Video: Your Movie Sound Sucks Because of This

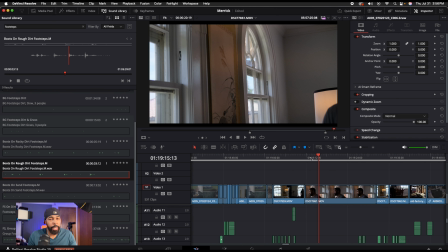4:09 So if you're trying to squeeze audio, if you're trying to get that background noise out, and then you hear like the subtlety of me taking off the glasses or folding the glasses,
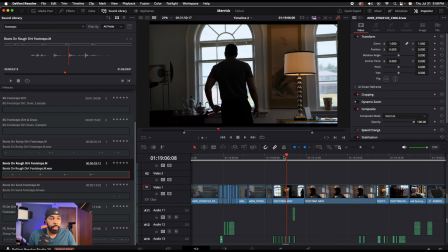4:19 it's going to sound crazy. Okay. Now, let's look at this. Let's listen to the original audio. And this was recorded on a boom mic.
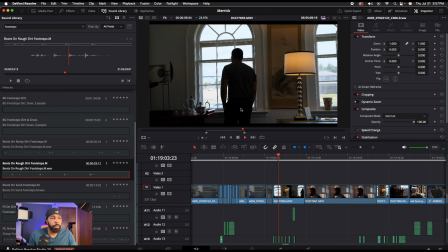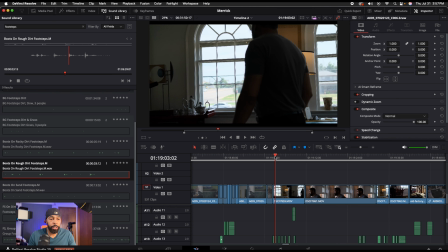4:40 Okay. Now, let's listen to the sound design that I did for this scene.
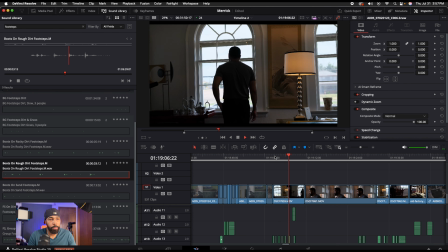That is much more professional. You know why? Because you don't hear all the background noise. And the footsteps and things like that don't sound far away. And that is what you want.
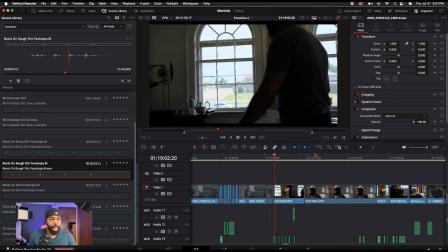5:05 Okay. So let me tell you how I did it and how you can do this as well. First of all, if you are doing this sound yourself, you need to get you a bunch of sound effects.
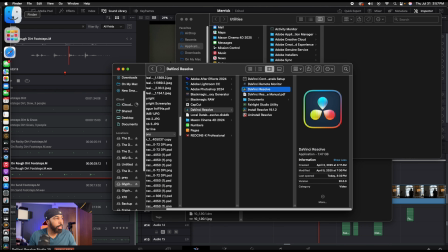5:19 Okay. So what I have done is I got a folder here.
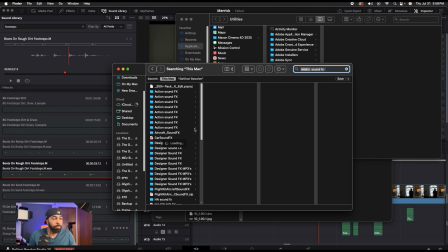5:29 And when you find good sound effects, you want to just put them in a folder so you know where they all are. Okay. Now I have a bunch of sound effects folders. I got action sound effects. Let's see here. So this is one of my folders right here.
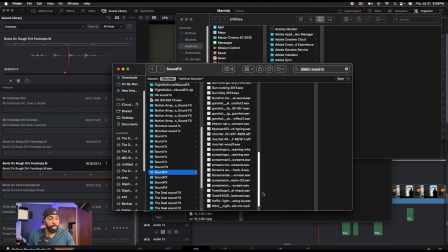5:49 Okay, so I have a lot of different sound effects to pull from on any film that I'm doing. Okay, so that is one option.
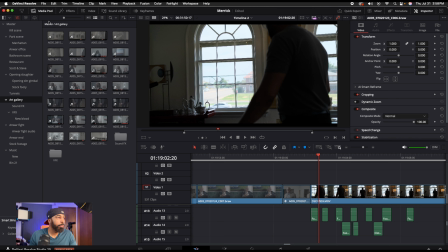5:58 Okay, now using DaVinci, okay, editing, they have a sound effects library. Now it's pretty good. It's not great if you're doing action stuff. They may not have what you need.
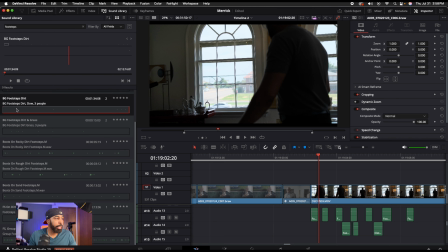6:12 Okay, but they have a lot of different things. So if you come over here, they have footsteps. Okay, you just type in the search bar and they got footsteps. Let's see what this sounds like. That's not what we need, but this right here
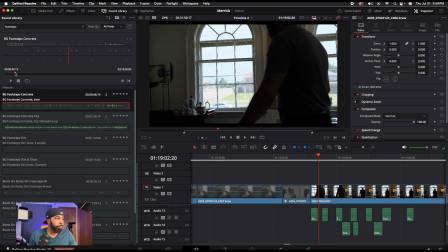6:36 might be. Now they sound kind of loud, but what you can do is you can select where you want it, grab it,
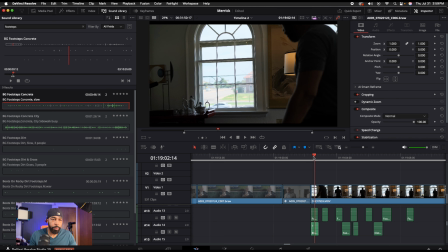6:50 pull it down into your timeline. Okay, and what you want to do is you want to match the footsteps up. Some of these sound effects are mono and you want to make them stereo. So that one's fine. Okay, now we want to match, let's match this step right there
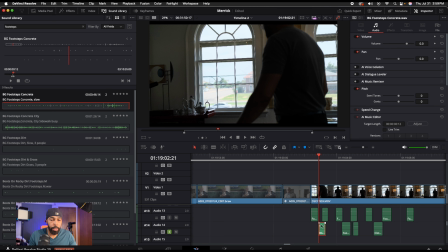7:11 with this, and you want to turn it down. Okay, you want to make sure that it's subtle, that it's not too prominent, because in real life, that's how it would be. It would be subtle.
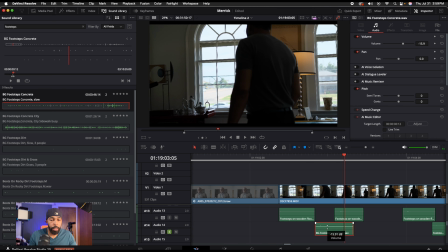7:27 Let's listen. Still too much. Turn it down.
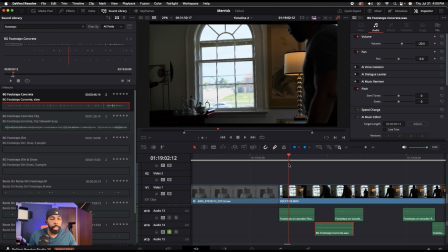7:32 There you go. See how subtle that is? Okay. Now, the problem here is there is no atmosphere. Okay. And so once again, in any situation, there's going to be background noise. There's going to be an AC running or wind or birds or something.
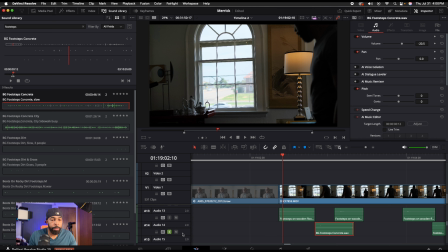7:52 So we're inside. So what I did for this scene, and once again, let's play it so you can hear what it sounds like. It's very subtle. Okay. And what I did was I added some ambience.
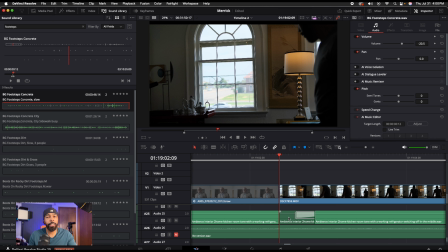8:06 And a lot of times what you can do is you can just record the ambience on set. You can get about a minute long of it.
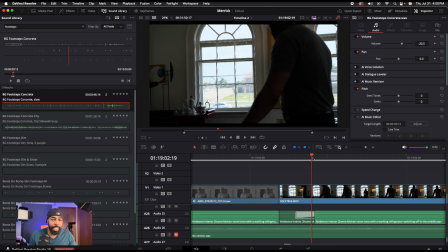8:12 Okay. So I just added it down here.